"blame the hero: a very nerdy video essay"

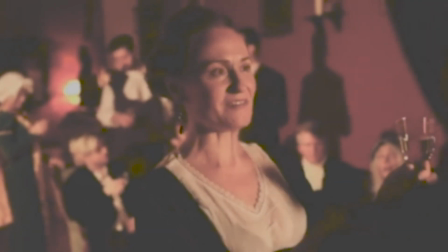This is not a joke that would be included in traditional film because the director-audience relationship does not exist in that realm.
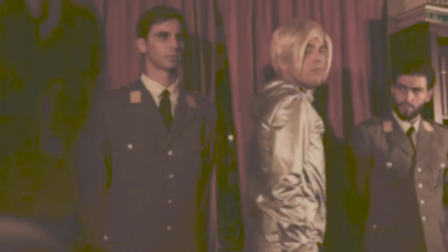Brandon employs innovative technique throughout the editing process, using montage and intercutting to convey the events artistically.
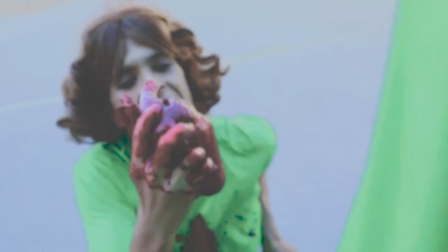This is another element of art cinema not as commonly found in classic Hollywood.
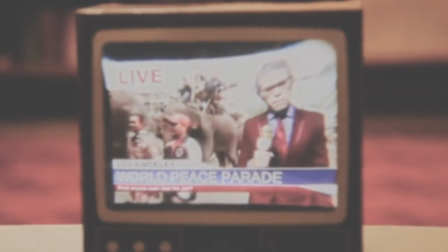One of the most interesting features of Blame the Hero to analyze from a film student perspective is genre.
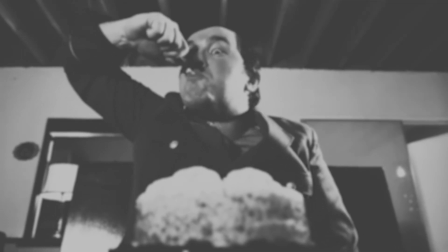People initially call it a comedy, but I believe it goes much further with that.
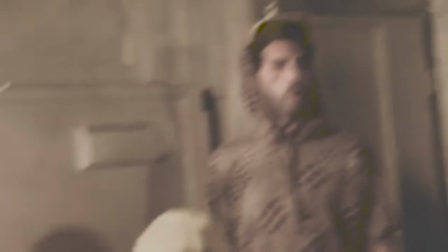One could say Blame the Hero is an action-adventure film, with the comedy coming from the subversion of normal action-adventure characteristics.
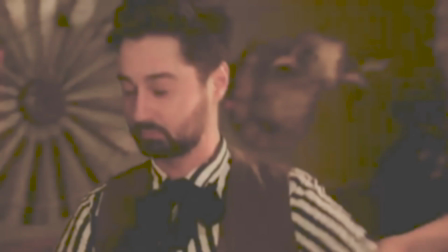Someone else could say Blame the Hero is a comedy, with moments of drama and high-energy action woven throughout.
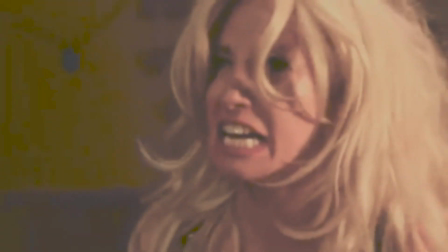In reality, these ideas are all correct,
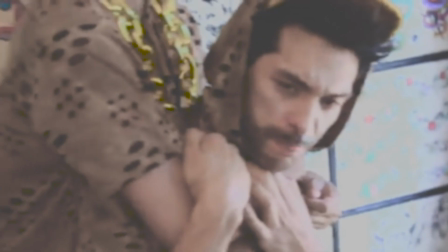and I have no idea how Brandon does it. These genres are woven together so well through the rich storyline and strong artistic vision.
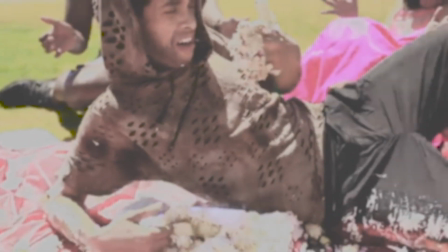There is so much information and sensory stimuli packed into every frame that it takes
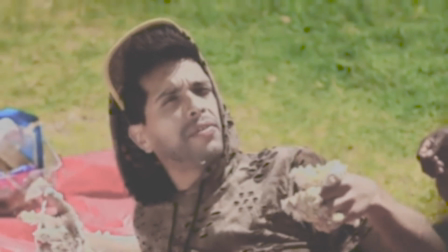multiple watch-throughs to really digest the message and emotional color of each scene in each episode.
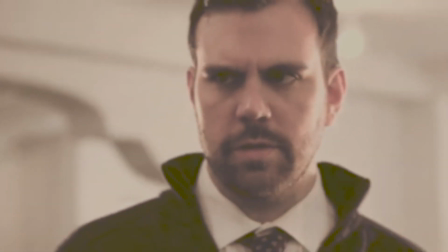Speaking on genre, which is where I plan to end the essay, I realized that I could not talk about genre without speaking on characterization.
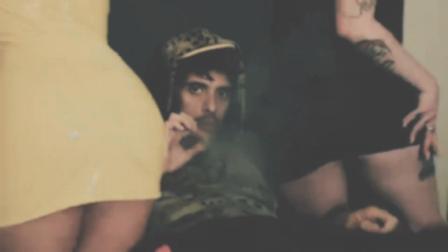These characters are what makes the series excellent. Blame is one of the most fascinating protagonists to me because of how unassuming he is.
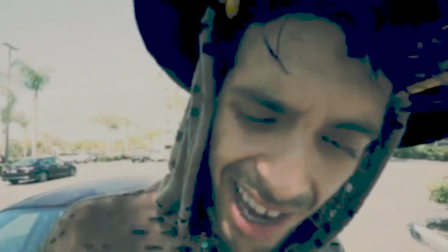His 2-minute introduction video, Thug Got Secrets,
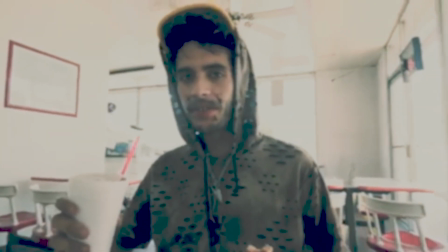creates Blame to be one of the flattest characters I've ever encountered, meaning the character has very few traits or much depth.
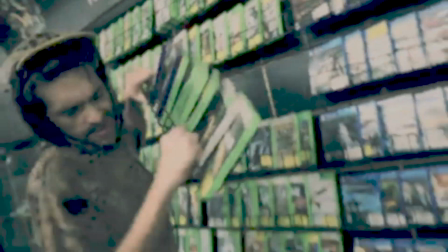Blame the hero somehow gives him an emotional arc while still remaining static, meaning the character does not change much throughout the film.
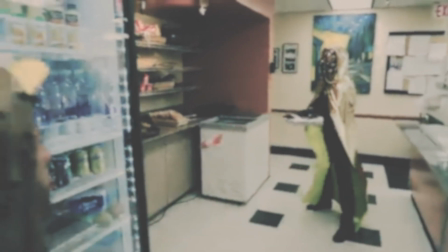The comedic element from the subversion of action-adventure genre that I referred to earlier mostly comes from our protagonist.
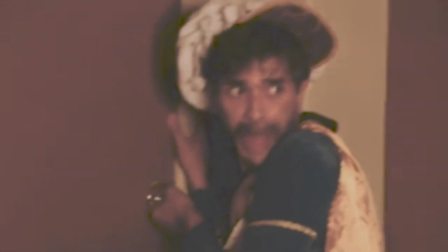We are given a hero that is idiotic and selfish, but still manages to save the day.
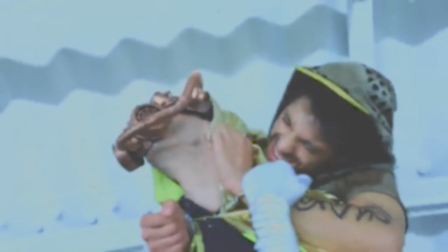Despite rejecting the voice of reason time and time again, he does the job of the protagonist and even,
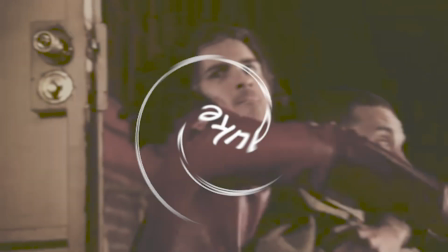finds a romantic connection in the final episode.
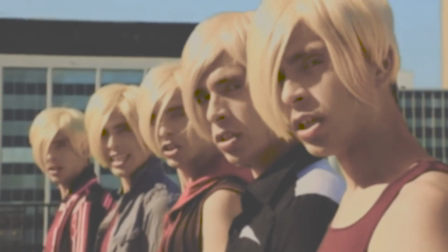Another fascinating character, if we can even call him a single character, is Elmer, the emotionless shell-turned villain.
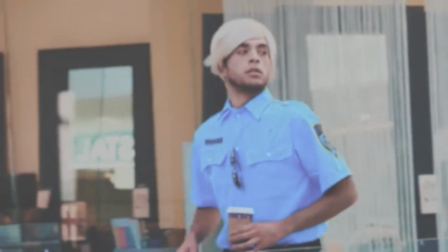He came from a place where he was figuratively a slave to a higher power, as a store clerk, park ranger, office assistant, and other similar titles.
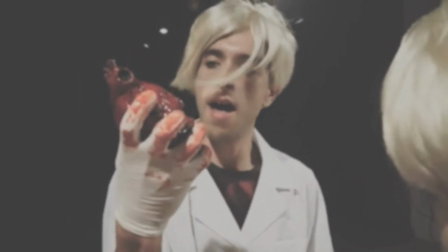Throughout Stuff and Sam, we learn that these Elmers are literal slaves to a single higher power, Bryce Tank Thrust.
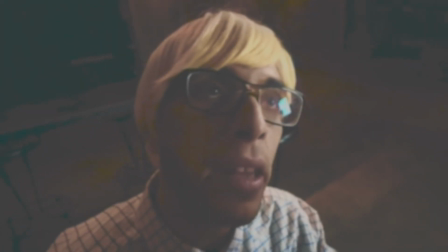Introducing the oldest Elmer and giving him autonomy is what elevated this character to another level, allowing him to eventually become a villain.
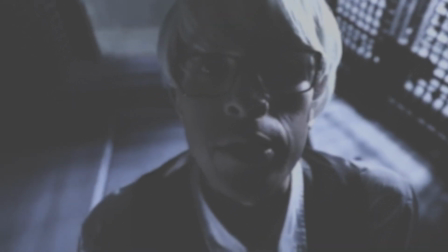Making Elmer one of the main villains of the series was such an intelligent choice because of how much he contrasts with Bryce Tank Thrust and Bobby Worst.
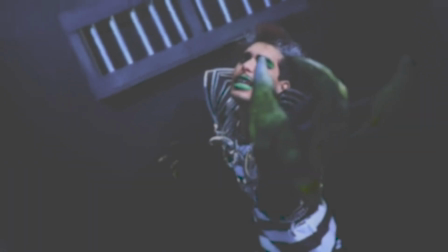They are incredibly flashy. They love to proclaim from the rooftops how evil they are and lead powerfully.
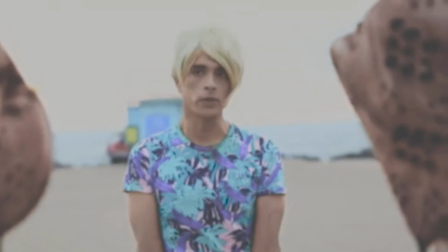On the contrast, Elmer is incredibly unassuming.
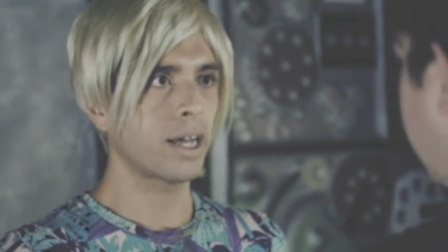He's quiet and low profile, and his villain origin story comes from the desire to finally be noticed.
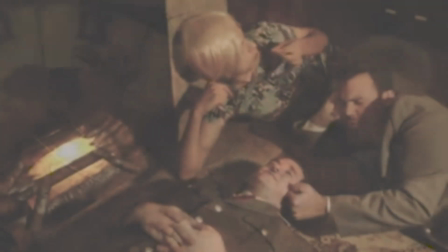All of the villains in Blame the Hero show the wide range of places where evil can come from, which is an incredibly interesting topic to explore.
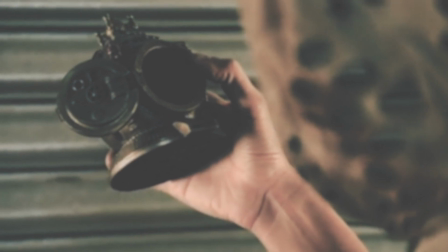Overall, as you can see, so much can be pulled from this series, especially from the analytical perspective of a film student like myself.
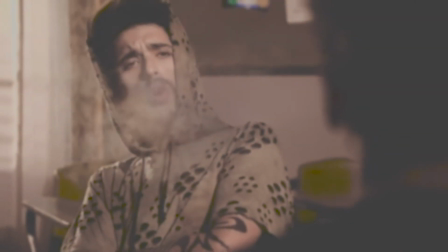Honestly, no one on YouTube right now is creating content to as high of a caliber as Brandon Rogers, let alone for free.
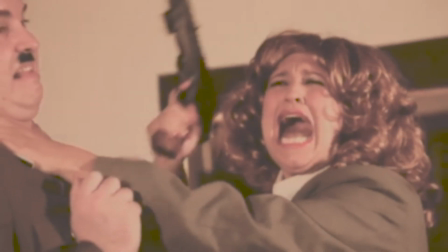It takes an incredibly intelligent mind like his to create a show that works like a real film and is equal parts hilarious, dramatic, high energy, and beautiful.
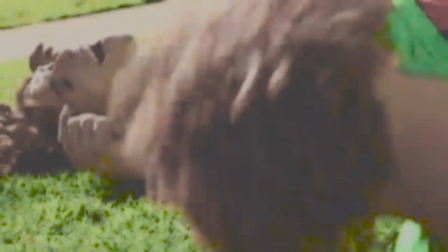Looking deeply at this work like this has made me grow to appreciate it even more, and I hope it has done the same thing for you. Thanks for watching!